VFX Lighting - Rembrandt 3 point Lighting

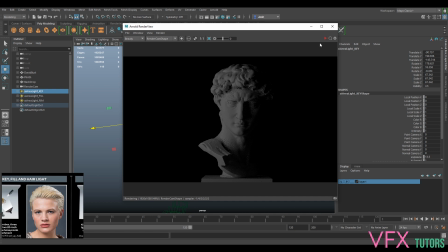8:27 You might have to...
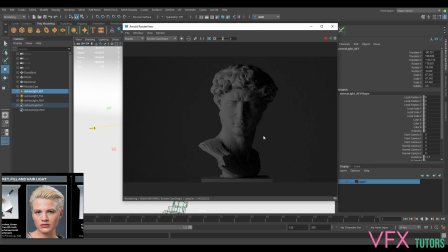8:34 Cool. So our backdrop back. So I'm just going to go to my key, and I just want to bring this up so it's nicely sort of lit.
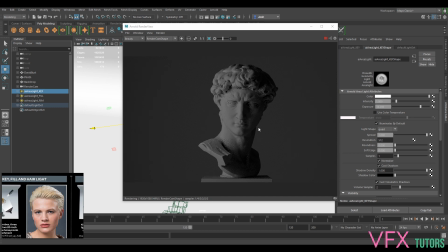8:47 And I really want to focus on getting, because whilst I'm working on my key light, it gives me, it makes it easier for me to get the sort of look that I want, because once you have all your lights going at once,
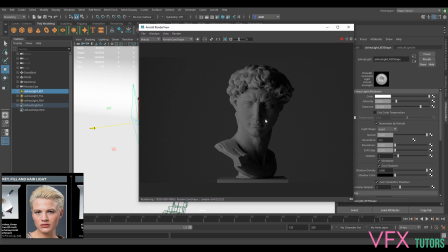9:00 it's hard to sort of see what's going on. So we can sort of see with my lighting at the moment, my nose is sort of like, it's not giving me what I want. I'm not getting that sort of really nice sort of Rembrandt sort of lighting look where the nose and the shadows casting off in the right place, and it's kind of occluding the eye.
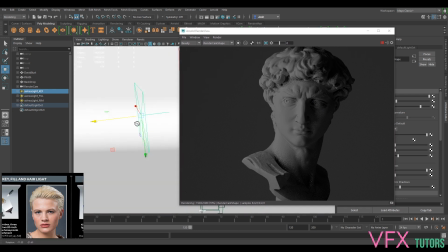9:18 So I need to change my key light. Let's just pause that whilst that's going.
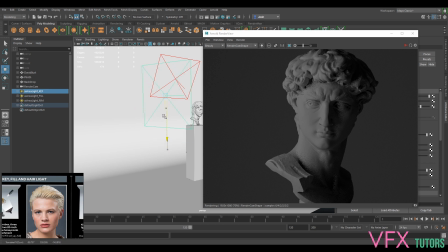9:28 So I'm just going to bring my key light up.
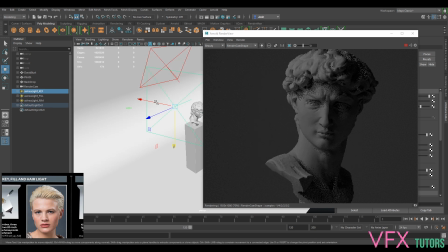9:43 And then I'm just going to pull it around. Just so we start getting this sort of cast off that we want.
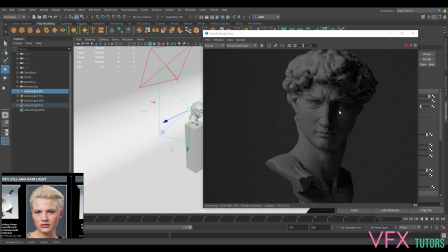10:00 And don't worry that it's quite harsh at the moment, because we will clean this with the fill light. So it's definitely still quite dark, I feel. So let's go up to 15.
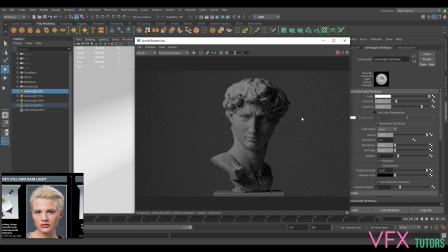Maybe 15.2. See, we've got some sort of fairly alright lighting here. We can see it's.
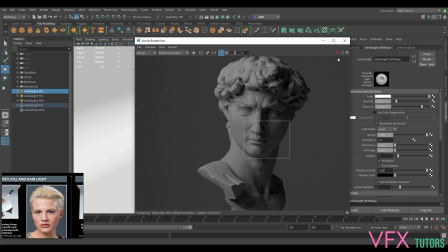10:31 Let's see. Let's just region render that bit so we can just see what the cast off's like. So yeah, this is alright. I'm quite happy with that. So now let's move on to our fill.
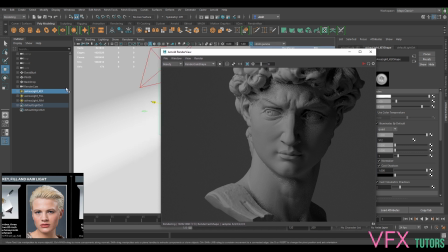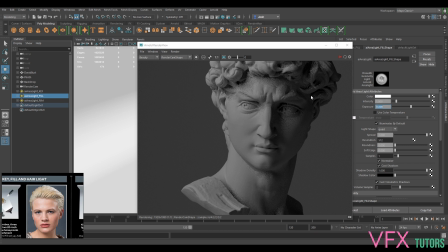10:53 So if I just go, let's just do I like to do like a quick sort of render of this, then we can do a snapshot of it. Just so we can sort of compare.
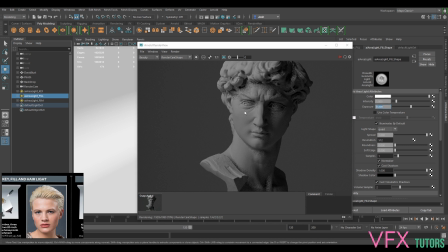11:15 So got our fill light. I'm going to go straight in with a 6 on that. Cool. We start seeing now it's actually doing something.
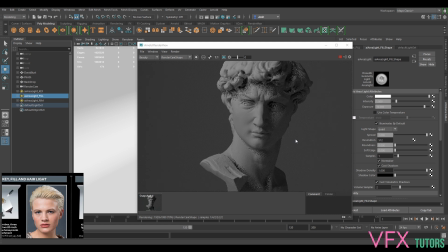So if we bring this up to 12, we can see it's doing quite a lot, doing a lot more than we want. So I want to bring this down to
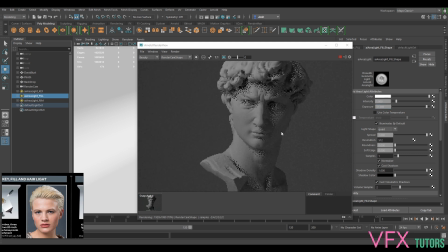11. What we can also do is hide our key and just see what our fill light's doing.
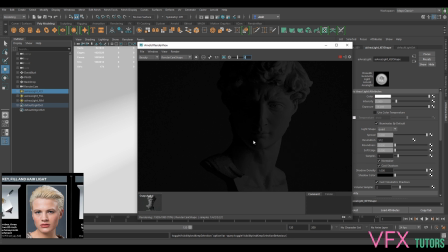12:01 Because we don't necessarily need it to be super bright. We just want it to be filling the right area. And at the moment, we're kind of doing a split sort of look.
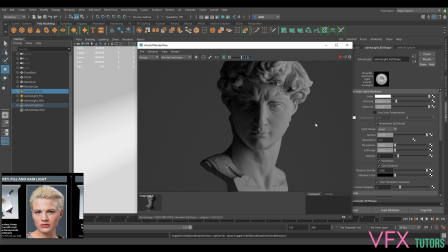12:09 So if I just bring up the exposure of that. So we don't want to brighten it, otherwise it's counteracting our sort of fill.
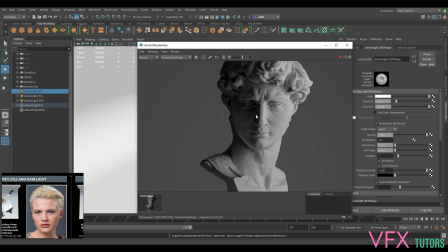12:17 So if we just bring up the exposure, we can sort of see that we're filling the side of the face here, but we kind of want to bring it more broadly on so we're getting a lot of the face, so it sort of kills out some of these shadows. Otherwise we're going to be creating more shadows on the face.
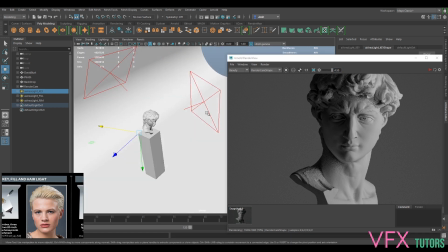12:35 And